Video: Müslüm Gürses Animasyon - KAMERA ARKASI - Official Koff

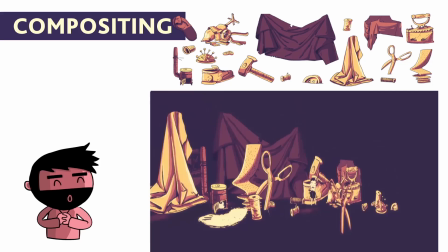246s
Babanın çocukluğuna dair bu sahnede bütün parçaların nasıl bir araya geldiğini daha net inceleyebilirsiniz.
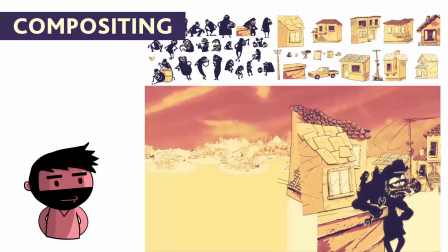252s
Compositing işlemine bir başka örnek, 3 boyutlu düzlemde çizimleri dizerek sahneleri nasıl kurduğumuzu görebilirsiniz.
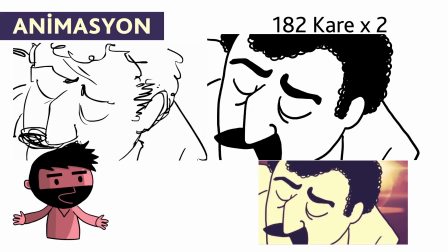260s
Tabii kimi sahneler için parçaları birleştirme metodu istediğimiz etkiyi yaratmıyor.
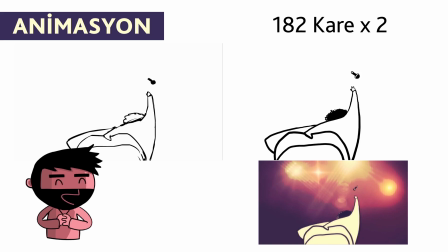265s
Bu durumlarda kare kare çizerek animasyon yapmayı tercih ediyoruz.
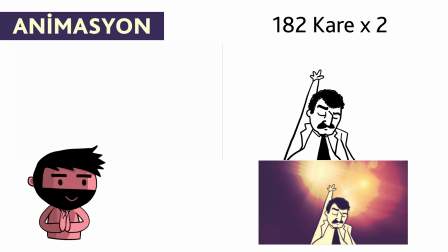270s
Babanın şarkı söylediği sahnede gördüğünüz gibi önce çizgi testleri alınıyor.
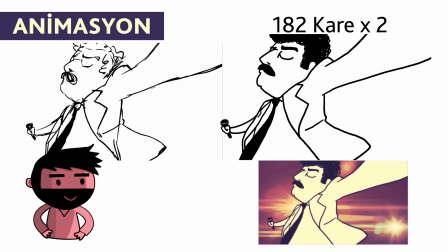275s
Animasyonun içimize sindiği noktada temize çekiliyor ve mekanla birleştiriliyor.
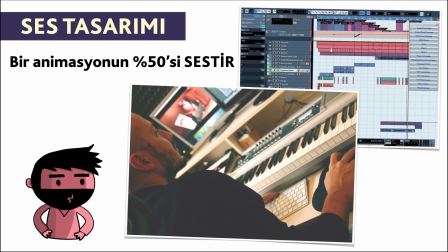282s
Animasyonlar tamamlandıktan sonra ses tasarımı aşamasına geçiyoruz. Açık yüreklikle söyleyebilirim ki bir animasyon filmin %50'si hatta daha fazlası sestir. İyi ses filmin kalitesini katlar. İşte Burak'ın yakışıklı fotoğrafıyla çalışırken görüyoruz.
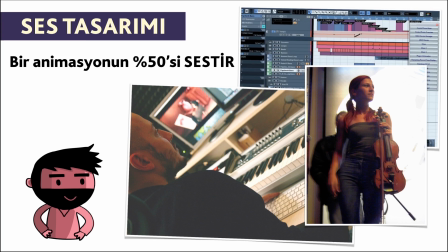299s
Filmin müziklerinde emeği olan İlgen Küçüksel'lerin de kemanına sağlık diyoruz.
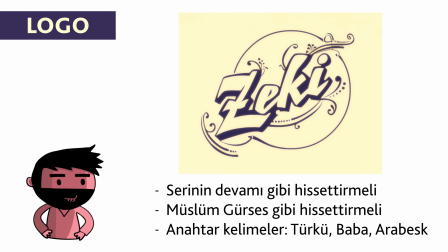306s
Gelelim filmin logosuna. İlk filmde Zeki Müren'i işlemiştik. Ekranda logosunu görüyorsunuz. Serinin ikinci filmi olan Müslüm'ün logosunda dikkat etmemiz gereken bir takım noktalar vardı.
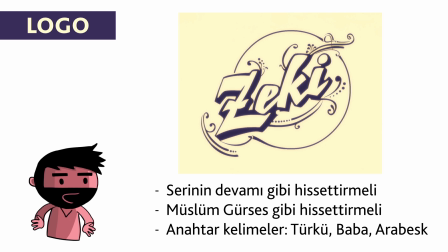318s
Zeki filminin logosuyla yan yana geldiklerinde bir serinin parçaları gibi hissettirmesinin yanı sıra Müslüm Gürses'in bizde yarattığı Anadolu, baba ve arabesk kavramlarını da taşımalıydı. Buradan hareketle çalışmalara başladık.
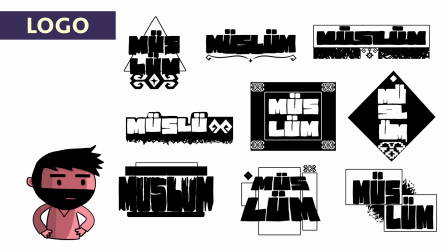332s
İlk denemelerde tabii ki içimize sinen bir yere ulaşamadık. Ancak yazı tipine karar vermiştik.
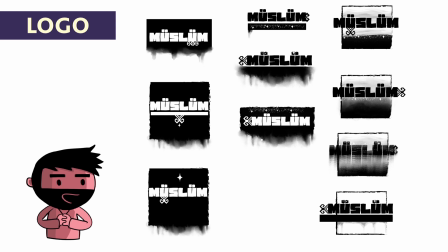338s
Fontu koruyarak denemelere devam ettik.
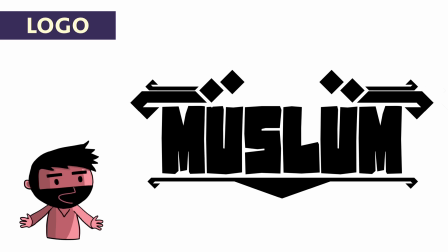343s
Denemeler ve bu denemelerin ardından şöyle bir yere vardık. Ancak ortadaki boşluk bizi rahatsız ediyordu.
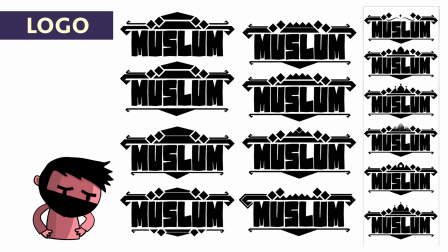349s
Orayı daha anlamlı kullanabilmek için çalışmalara devam ettik.
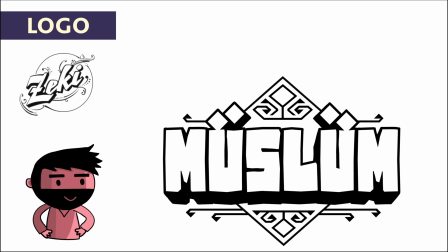354s
Hiçbiri tam olarak içimize sinmedi ve 98 versiyonun ardından final logoya ulaştık. Bu logo üzerinde biraz konuşmak istiyorum. Öncelikle yazı tipi itibariyle daha tok ve ağır bir hissi var. Bize babayı çağrıştırıyor.
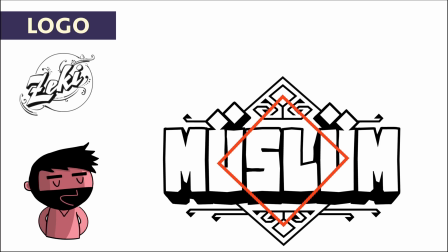371s
Arkadaki kare formu bu ağırlığı destekliyor.
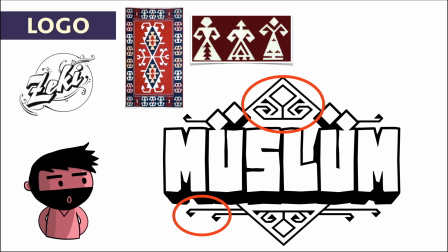376s
Karenin uçlarında ve kenarlarında kullanılan şekiller, Anadolu kilim motiflerinde yer alan sembollerin yorumlanmasıyla hazırlandı.
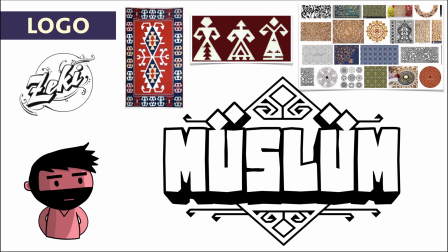383s
Arabesk kavramı üzerine yaptığımız araştırmalarda genelde çok süslü ve hat sanatına yakın örneklerle karşılaştık.
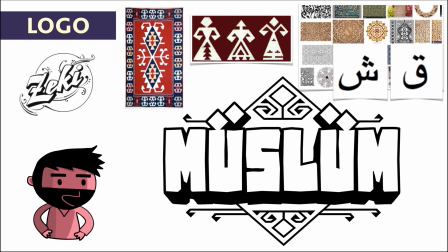390s
Bu yaklaşımın Müslüm Gürses'e çok da uygun olmadığını düşündük. Ardından Arap alfabesindeki nokta kullanımı bize ilham verdi ve Ü harfinin noktalarını buradan esinlenerek açılı ve hareketli bir biçimde yerleştirdik.
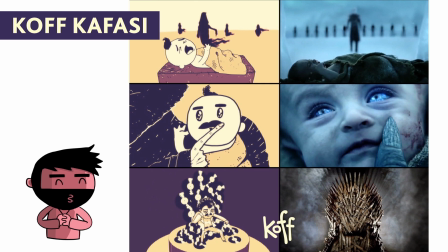404s
Böylelikle baba, Anadolu ve arabesk kavramlarını bir potada eritmiş olduk. Bu yoğun çalışma sürerken biraz da kendimiz için minik detaylar eklemek istedik. Babanın bebek halinde ve tahta oturduğundaki sahneler Game of Thrones dizisine yaptığımız göndermelerdir.
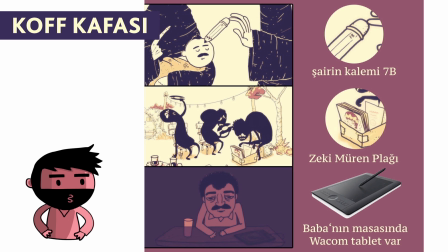422s
Şairin alın yazısı için kullandığı kalemi 7B seçtik. Güzel sanatları hazırlanan arkadaşlar bu kalemlerden kullanmışlardır. Mazlumlar plaklara bakarken kutunun içinde bir önceki filmimize referans olarak Zeki Müren plağı var.
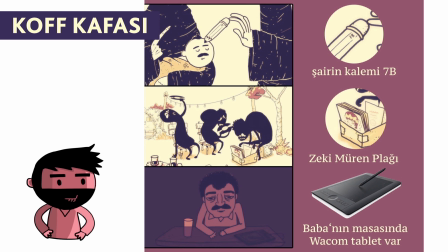437s
Baba masada otururken kenarda bizim çizimlerimizi yaparken kullandığımız grafik tableti görebilirsiniz.
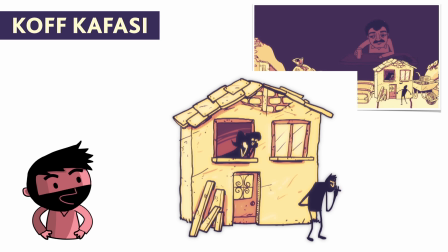444s
Büyük kentlere yapılan göçlerden bahsettiğimiz sahnede aslında minik bir aşk hikayesi gizli.
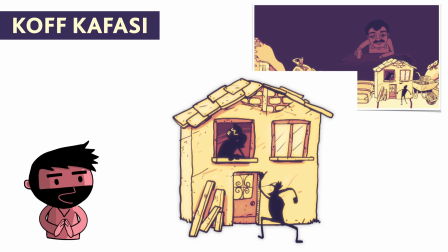450s
Dikkatli gözler bunu elbette yakaladılar. Evet, işin animasyon süreciyle ilgili söyleyeceklerimiz bu kadar.
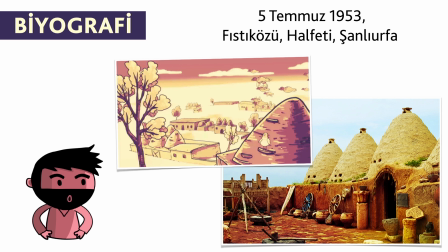459s
Filmin içerisinde Müslüm Gürses'in biyografisine dair sahnelerin üzerinden hızlıca bir geçmek istiyorum, sonra bitiriyoruz. Müslüm Gürses, Urfa'nın Fıstık Özü köyünde doğuyor. Urfa'nın kerpiç ev mimarisini filmimize taşıdık.
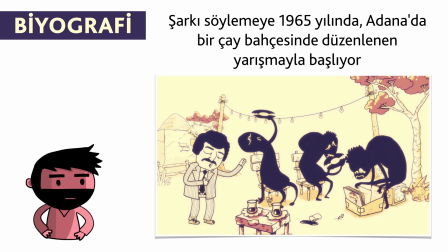473s
Gürses'in keşfi Adana'da bir çay bahçesinde düzenlenen ses yarışması ile başlıyor.
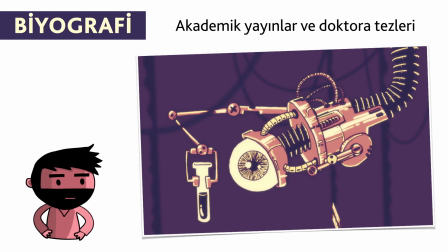478s
Ardından devlet radyolarıyla devam ediyor. Baba akademik dünyanın da ilgisini çekmiş biri.
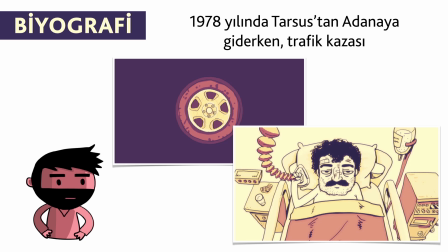485s
Hakkında yazılan master ve doktora tezleri var. Gürses ciddi bir trafik kazası geçiriyor.